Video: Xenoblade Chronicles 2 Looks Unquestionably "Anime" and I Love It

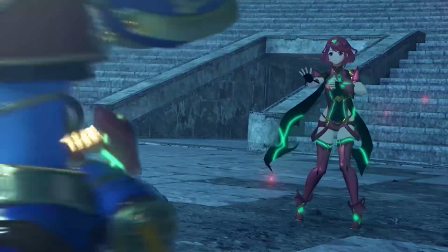0s
So far, I think one of the more controversial aspects of Xenoblade Chronicles 2 has been the character designs. Instead of going with something more akin to the previous Xenoblade games, Monolith Soft decided to acquire Metsutsugu Saito,
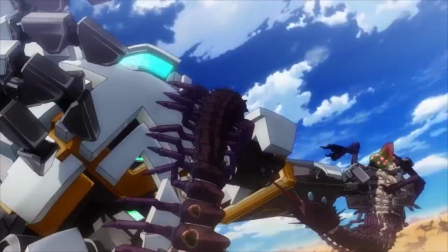12s
an artist who's previously worked on a few animation projects such as Expelled from Paradise, and if I'm not mistaken,
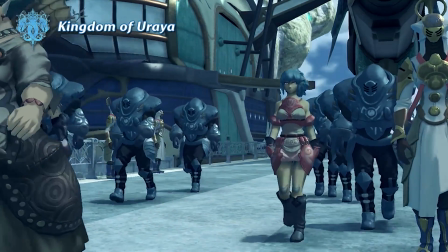19s
this is his first time working on a video game. It's not unheard of for anime artists to migrate to video games and back over the years.
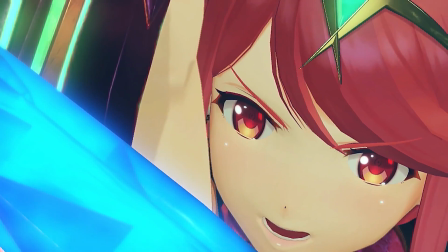26s
The only reason I bring it up is because Saito's designs are definitely more mainstream anime influenced than the previous few Xenoblade designers,
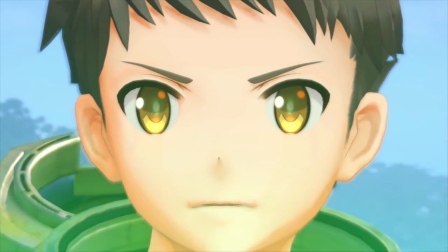35s
most notably with how a lot of his characters have very large, prominent eyes, and it's obvious that it's throwing a lot of people off.
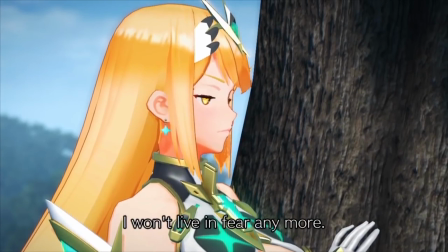42s
Now, here's the thing. When I first saw this game, I didn't like the character designs either.
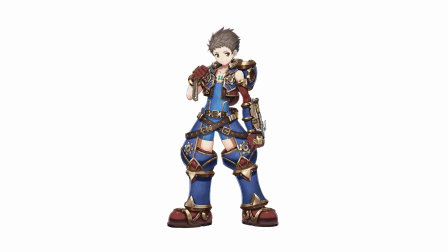48s
In fact, I near hated them.
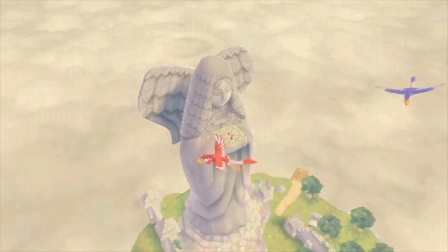50s
But at this point, I know myself well enough to know that my first impression of something is usually pretty dumb and short-sighted.
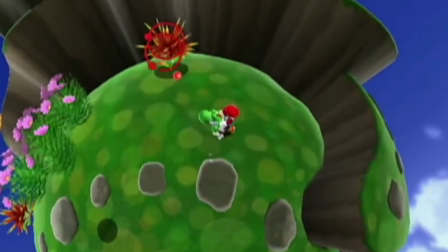58s
Most of the time, it's just me having a knee-jerk reaction to something new and dragging my biases along for the ride.
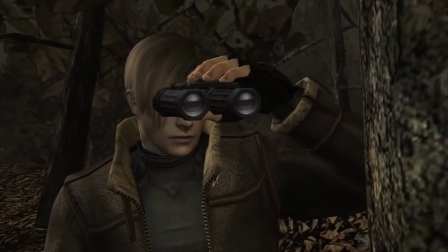64s
Then, after a few months, I get used to it. It grows on me, then I forget why I even hated it in the first place.
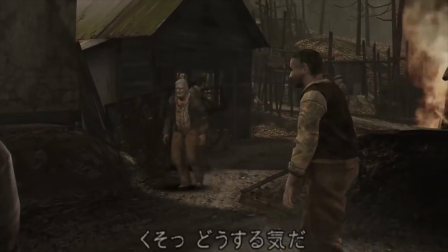71s
So now what I do is try to give things a little more time before I write them off.
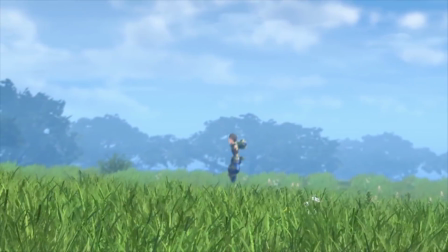75s
That's what I did with Xenoblade Chronicles 2. I gave it a few months, did my research, and tried to understand why Monolith Soft would choose to bring this guy onto the team.
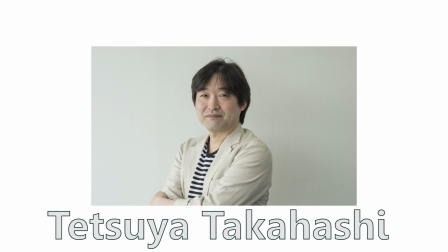84s
And now, I totally get it. Back in June, Tetsuya Takahashi, the writer and head of Monolith Soft, had this to say about the plot of the game.
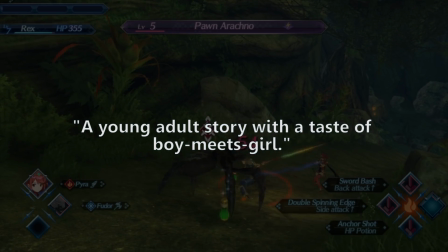93s
A young adult story with a taste of boy meets girl.
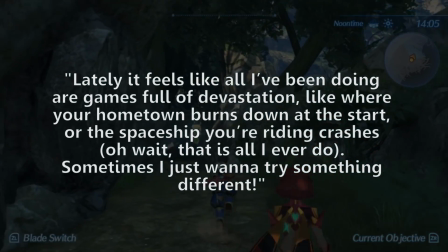96s
Lately it feels like all I've been doing are games full of devastation, like where your hometown burns down at the start, or the spaceship you're riding crashes.
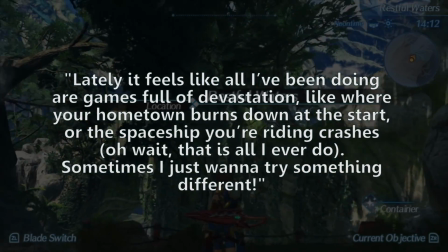105s
Oh wait, that's all I ever do. Sometimes I just want to try something different.
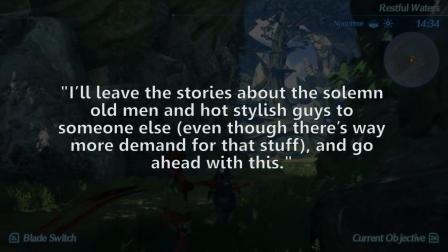109s
I'll leave the stories about the solemn old men and hot stylish guys to someone else, even though there's way more demand for that stuff, and go ahead with this.
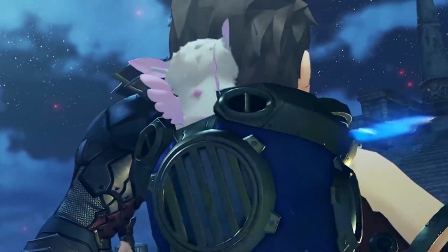118s
Judging by this interview and a few others, it seems like Takahashi wanted to make a more light-hearted,
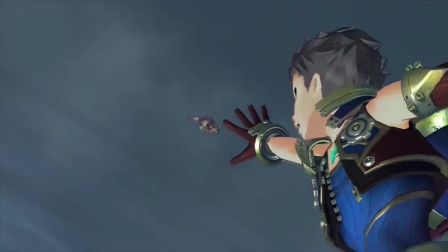123s
character-driven game, which would semi-explain why they would want to go with the designs that reflect that tone.
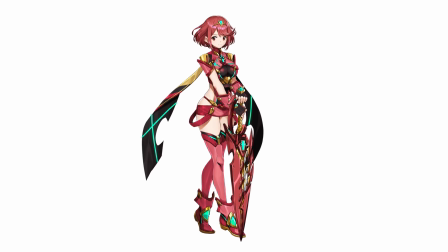129s
Lots of bright, distinguished colors more akin to the fantasy JRPGs of the past.
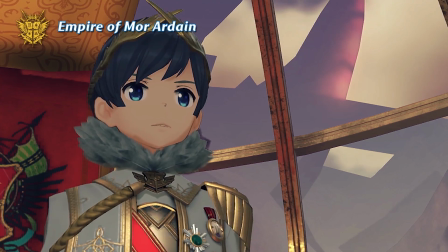134s
But that still doesn't fully explain why they went with Saito's designs in particular.
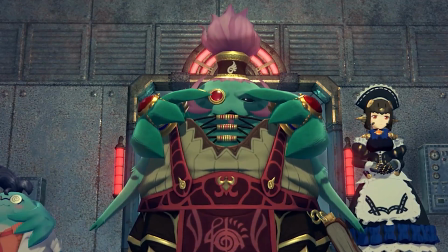139s
And then I found the answer in an interview conducted by French gaming website Game Cult.
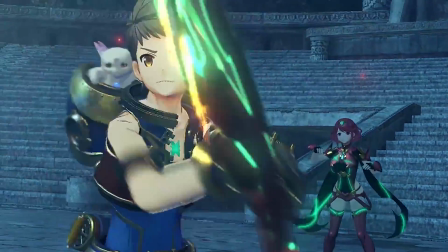144s
When asked about the more childish visual style and whether or not this was done to reach a wider audience, Takahashi replied,
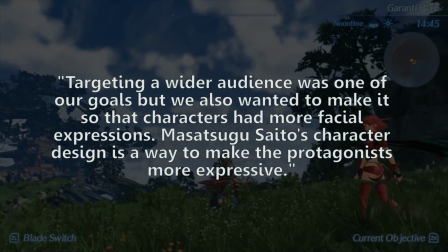151s
"Targeting a wider audience was one of our goals, but we also wanted to make it so that the characters had more facial expressions.
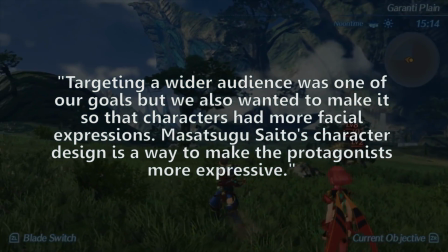158s
Saito's character design is a way to make the protagonists more expressive." Well, what does he exactly mean by this?
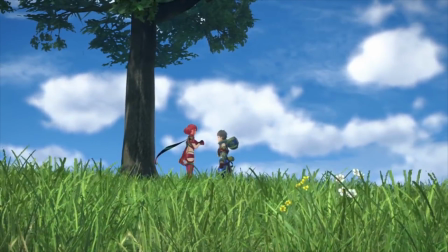164s
What about Saito's designs that allows him to do that? Well, here's my interpretation.
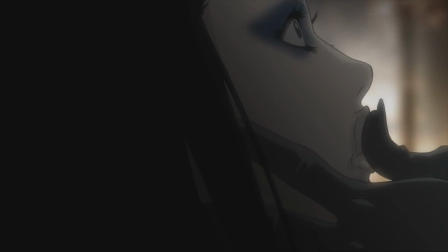169s
If you've watched a decent amount of anime like I have, you might have picked up that when it comes to a lot of shows in this medium, the eyes are everything.
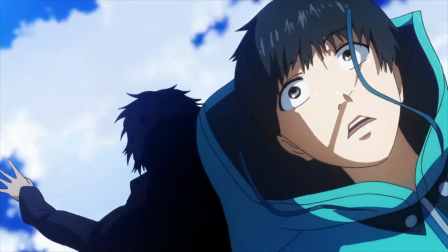177s
They're the main source of expressing a wide range of emotions to the viewer,
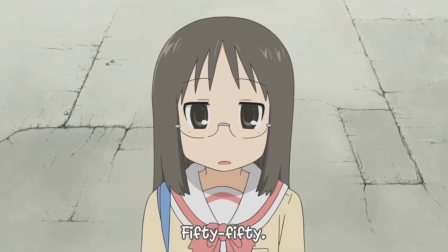181s
especially for shows in the comedic slice of life genre that rely very heavily on character interaction.
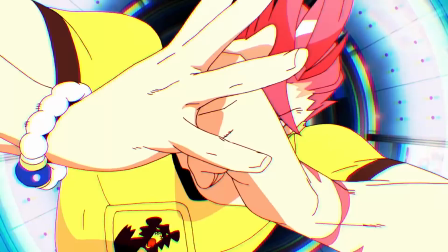187s
The reason why most Japanese animated shows feature designs with such large eyes is because it's easy to emphasize any subtle changes in the way a character is feeling,
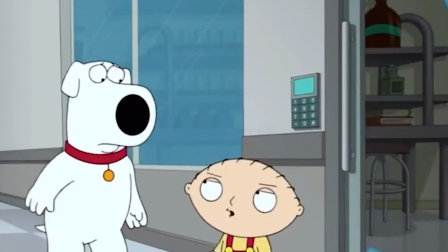196s
as opposed to a lot of Western animation where the eyes, for the most part, stay the same throughout the show.
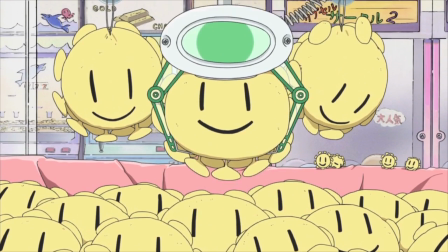202s
The eyes in an anime will often go through many transformations to convey a multitude of different things.
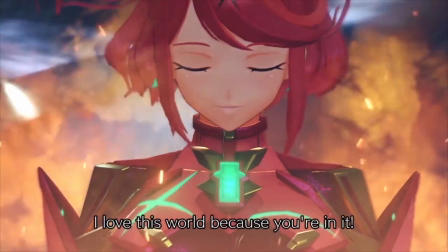207s
They become the complete emphasis. In Xenoblade Chronicles 2, I didn't see much of that in the reveal trailer, but while analyzing the E3 trailer,
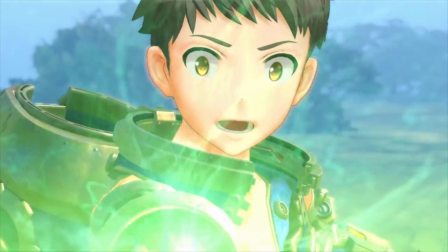216s
I began to see instances where the facial expressions were a lot like that of an anime.
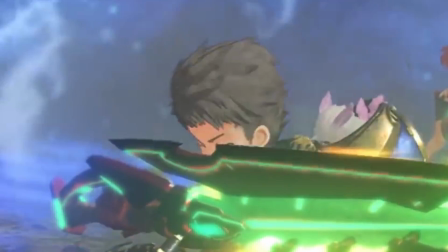220s
Like after Rex shields his eyes, he does this thing where he opens them unevenly, or when Rex is looking at Pyra,
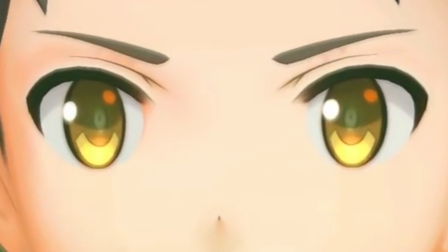226s
his eyes contract when he's surprised and then slowly dilate as he focuses again.
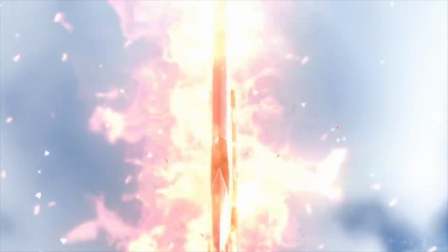231s
The part that really reminded me of anime in particular is when Rex does this special attack or whatever,
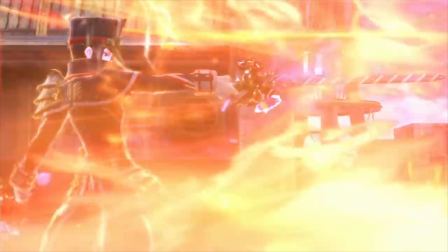237s
and this girl is tearing through it with one sword, obviously being way more powerful than the protagonists at this point.